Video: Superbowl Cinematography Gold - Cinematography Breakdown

Alright, hello everybody, welcome back for another breakdown today. It's exciting because this is a very good looking commercial. When I think framework stuff, I'm thinking this. This is it. This is like, you can't make it much better in my mind if you're thinking, okay, we got some kids talking, they're at a table, let's watch through the whole thing.
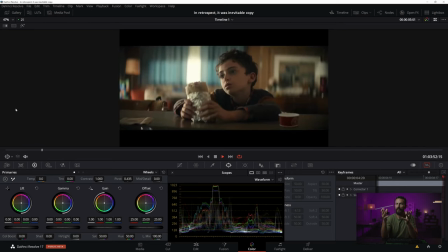17s
It's for Chipotle. You like burritos? So do I. They're tasty. But I mean, this is beautiful looking imagery.
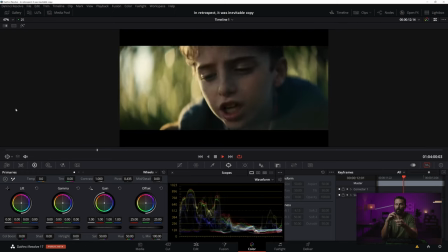25s
And this is not, it's not an accident that it ends up looking like this. There are so many different decisions that go in to making this look possible.
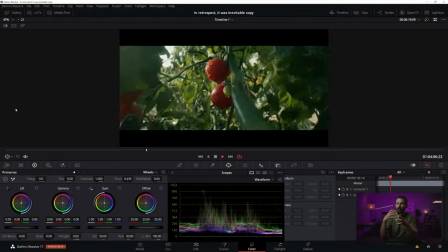32s
That is really why the framework exists. Just for a really quick cheat sheet on, okay, what can we do to sort of get in this world?
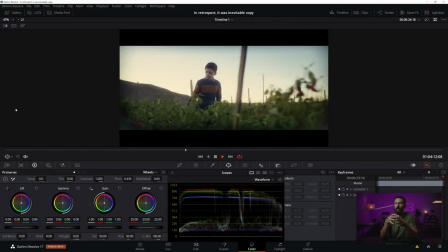39s
Now, just getting into that world and knowing what to do, that doesn't mean you're going to get results like this, right?
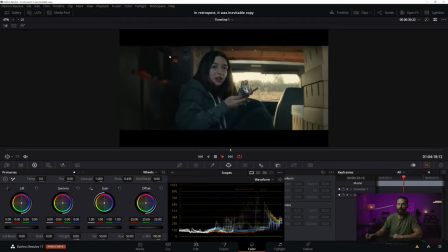43s
This is the highest of high levels of cinematography in my mind, especially now, the looks that people are going for, the vibe.
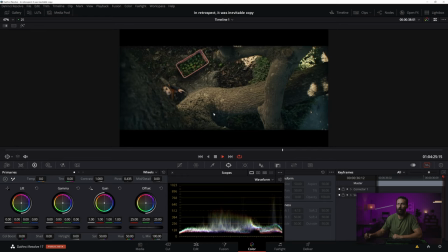51s
There's so many little decisions in here. We could talk about this. Look at the EasyRig walk. Did you catch that? this is what I call the easy rig walk, right? Where you're like, you're just sort of getting over to the next location, but you don't want to de-rig from the easy rig.
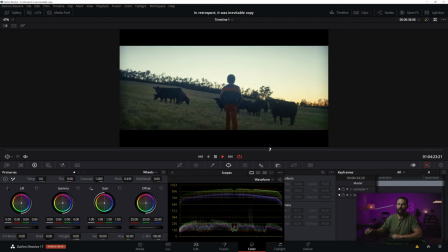62s
So you just sort of carry it at a slant and you're plodding along and the horizon ends up looking like that.
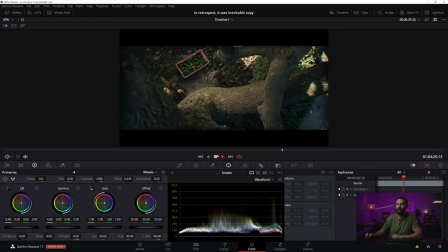66s
And then they see, you see it in final cut tree of life shot.
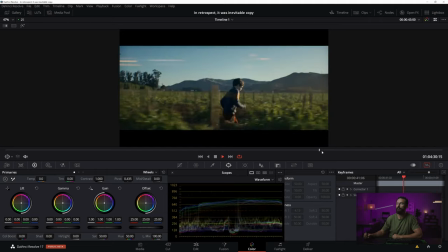70s
Can you have a shot of a tree and not be accused of stealing from the tree of life?
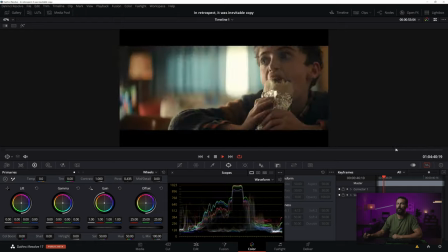77s
No, is the quick answer. Okay. You see where this is going, right? Just a beautiful looking shot.
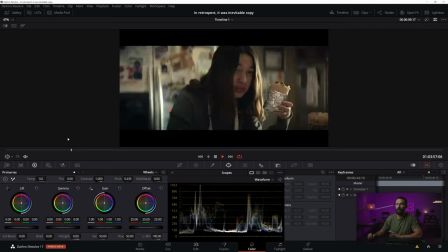81s
And we're going to talk about the, what I is the simplest part of this entire commercial, which is really this opening part.
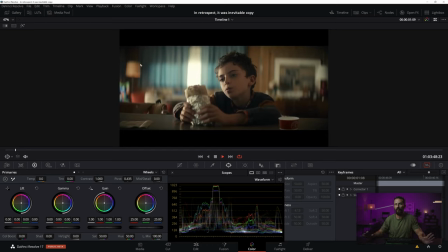88s
This is everything that we talk about every single video. This is it done correctly. So if you're wondering when Patrick says, how do we do this right? This is basically it.
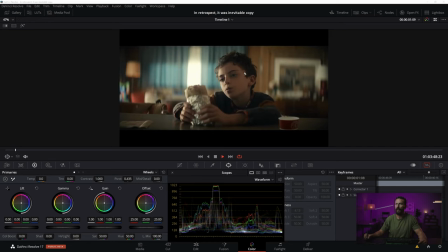101s
Key from upstage. Kid looking in the direction of the girl. We're on the dark side of the line, even though there's some fill coming back in here, a little bit of that orange light that coming back in here. It's more just look at how the shape is created, right? It happens through having the variation, having the light, having the dark, peppering the background, using our shears and curtains in the background.
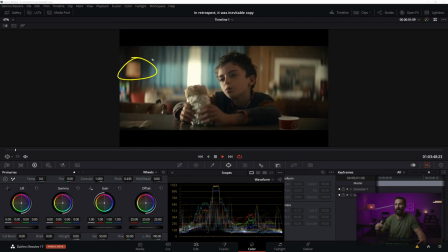120s
We've got a practical, but it's not on. Yes, that can exist. And even the framing, right? We've got these little elements in the foreground, a little Chipotle branding. They would have been loving that. The wardrobe, you know how it's not white, doesn't immediately stick out.
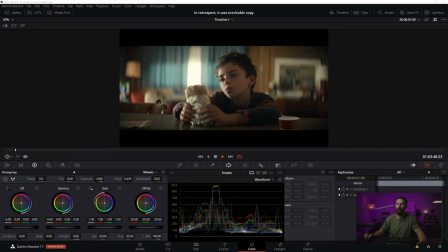136s
The brightest thing is, okay, a little bit of window, but really this is it right see how his the bright part of his face is matched up to the curtains in the background so you get light on his face blue on the curtains then light then blue then prac this little highlight down
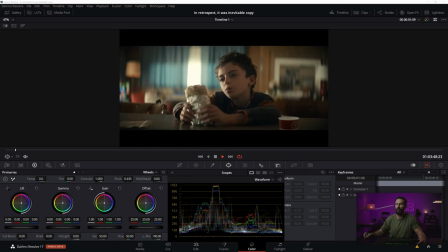150s
here so many little different layers and then shooting and an extremely shallow depth of field on anamorphic with some crazy old detuned anamorphics that have not been serviced in a while right this is that crazy wild look but it feels real it feels very naturalistic but takes a lot of work to get
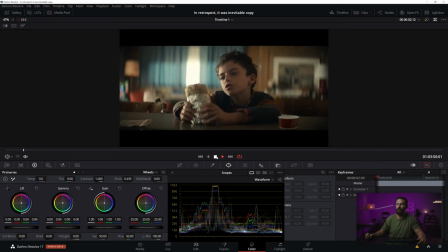168s
here. This is like skill level, high, high skill level. And then you match that up with her single, even here.
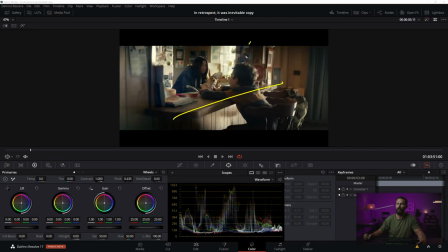177s
We're looking down this way. And notice what we can't see here. This is a big one. What can't you see in this frame? Well, you can't see where the key light is coming from in all the other frames. That's called fantastic framing.
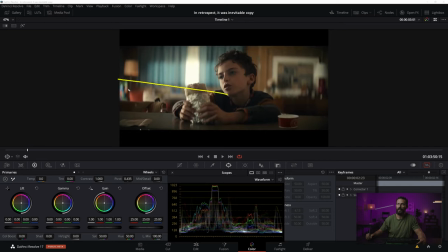188s
Because this light here is we're selling that it comes from some sort of window or some door over there. but we never see over there.
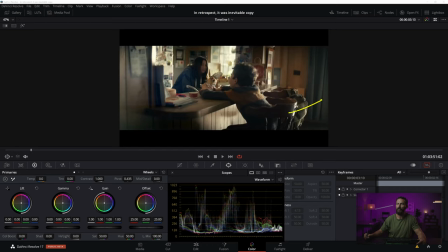197s
We recognize that, okay, the light is coming from there. We get a little bit down there. We see the curtains over here, but we never actually see what it is because you don't want to see where the key light is coming from. You want to shoot the, you want a light through the window that you never see. And this is a great example of what happens when you do that, right?
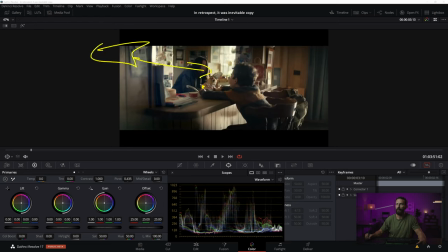213s
You get shadow side here. You can feel there's a little bit of fill, a little bit of return coming this way on the hands on this side of the face, but it's just about setting these levels, right? You get backlight, backlight, salt, and pepper all the way across the frame, really, really shallow depth of field.
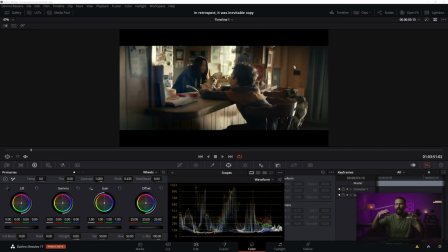228s
And then, like I said, the most important part is that you never see where that key light is coming from, which allows you to set the mood and keep it in whatever direction we're pointing now. As long as we stay, this is the line here between these two, as long as we stay on this side of the line, anything in here is going to look great.